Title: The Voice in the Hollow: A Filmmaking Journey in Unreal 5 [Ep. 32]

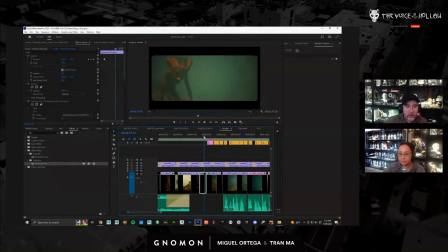I like screwed up my 180 rule. So there is a lot of 180 issues here because I kind of want to just kind of show every angle here. So it's kind of tough because you're supposed to stay on like a 180-degree angle.
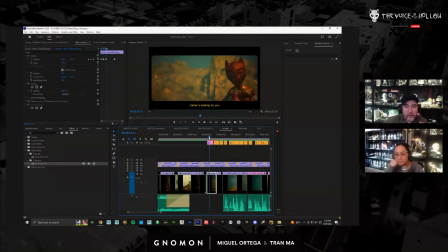But when I originally rendered this, she was on this side, which makes more sense because she looks over to the side here. But once you go into the wides,
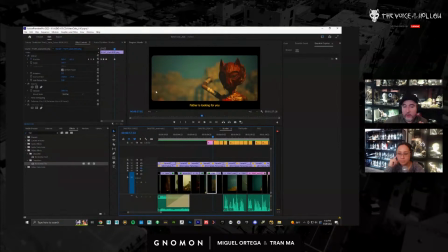if I establish that she is on the right side of the screen and the other one is on, and Koa's on the left side, once I go to angles like this, it just starts becoming really messy, because that would mean that the other sister would have to be here and she would have to be there, and it messes up my composition.
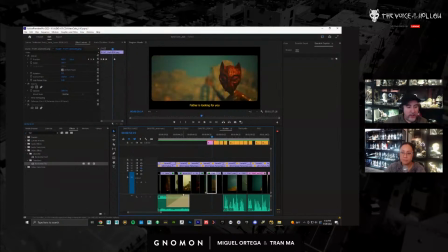So anyway, I'm using like the horizontal flip in Premiere, which messes up the clothing because it's mirrored. So that would just have to be fixed in Unreal.
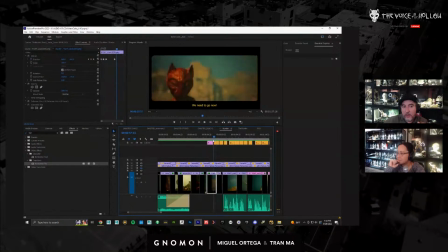But again, at this stage, I don't care about those things. It's just about getting the story to work, right?
Sasa hivi. Ukikaribia unichome. Sasa hivi.
Here, I feel like I need to show Koa when she's Sasa hivi. that. I do want to show her face as she's getting mad.
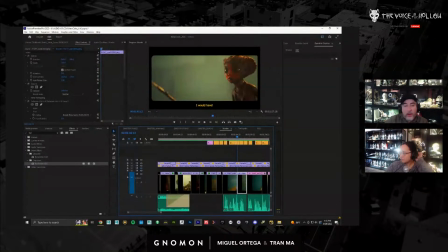But yeah. So that's what we're doing. You know, you kind of have to have your eye on the ball that is, you know, months away, because this stuff could be tough to look at.
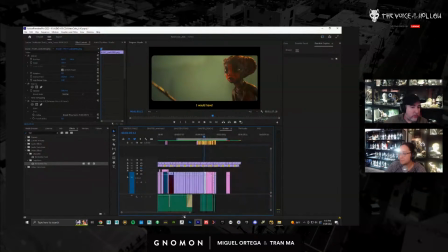Like, first of all, you're looking at this edit a million times in a row, and you're looking at all this stuff without facial performance. So you kind of have to trust the process and be like, okay, I know that this is how it looks right now, and it's not perfect, but I know it's going to look this way once I add the face.
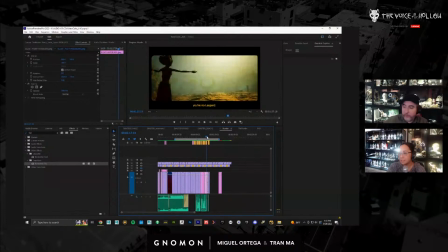Well, you should still be able to feel like I think even without all that stuff,
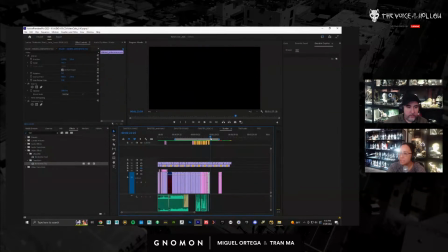whenever I look at the edit, I still feel the story pretty well, even without the major final polish.
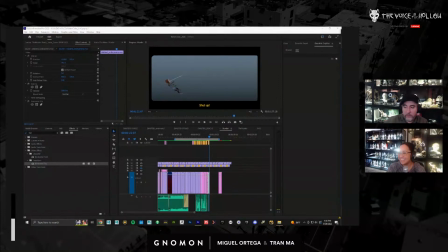But sometimes I can't see it. Yeah, it's tough.
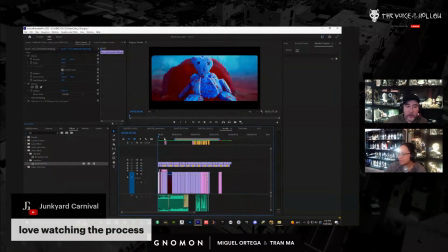So, okay, the other thing that I want to do here is I want to start Thank you, this Junkyard Carnival.
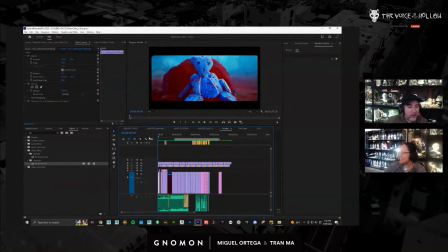Yeah, in pyramid scheme. Pyramid scheme. That's a funny. That's a good one. Yeah. So the way I want to start this shot, this sequence here, is not with the anteater, but I actually want to start with Koa pointing the weapon at the camera and threatening it, like,
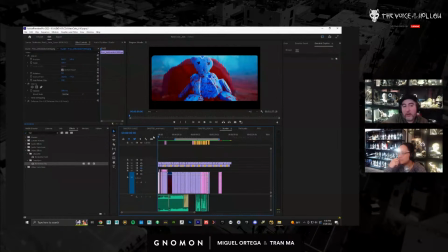I'm gonna kill you, da da da da da da da. You know, repent or apologize or you'll die, right?
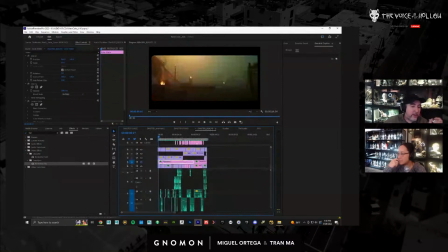So then you think this is gonna be the scene that goes right after this, right? So you see this sister go out, she grabs her spear, she's pissed off. So you think, oh shit, there's going to be the confrontation. Yeah, so some misdirection there. And then we cut to this scene,
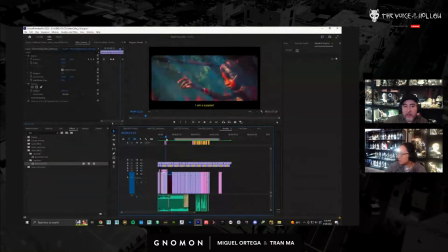and the first thing you see is a spear in the air and her threatening that she's going to kill it. You immediately go, oh my God, we're jumping in the middle of the fight. And then when you cut to this right here, you're going to laugh.
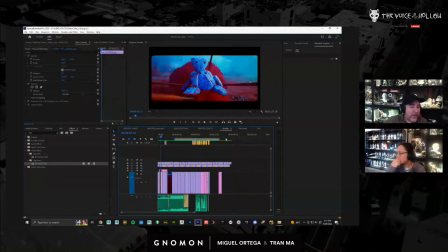And then right when she does this, she's going to say, check this out, Dad. And then you're going to be the dad. And then you're going to cut to this right here. And then, boom, boom, boom, she throws the spear. She misses every single one.
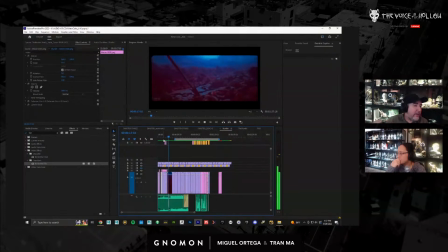Okay, and then the spear lands there. Now, this is kind of what Tran was saying earlier. That spear ricochets and lands exactly where it shouldn't, which is the entrance to the hollow, which is this evil location, right?
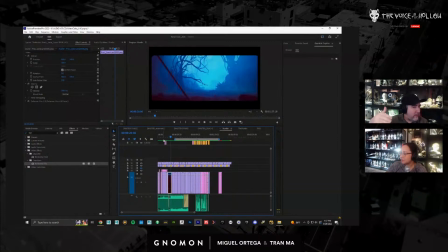Was that an accident, or did the evil powers make the spear land there? You'll never know, but it is a coincidence that it landed right there, right?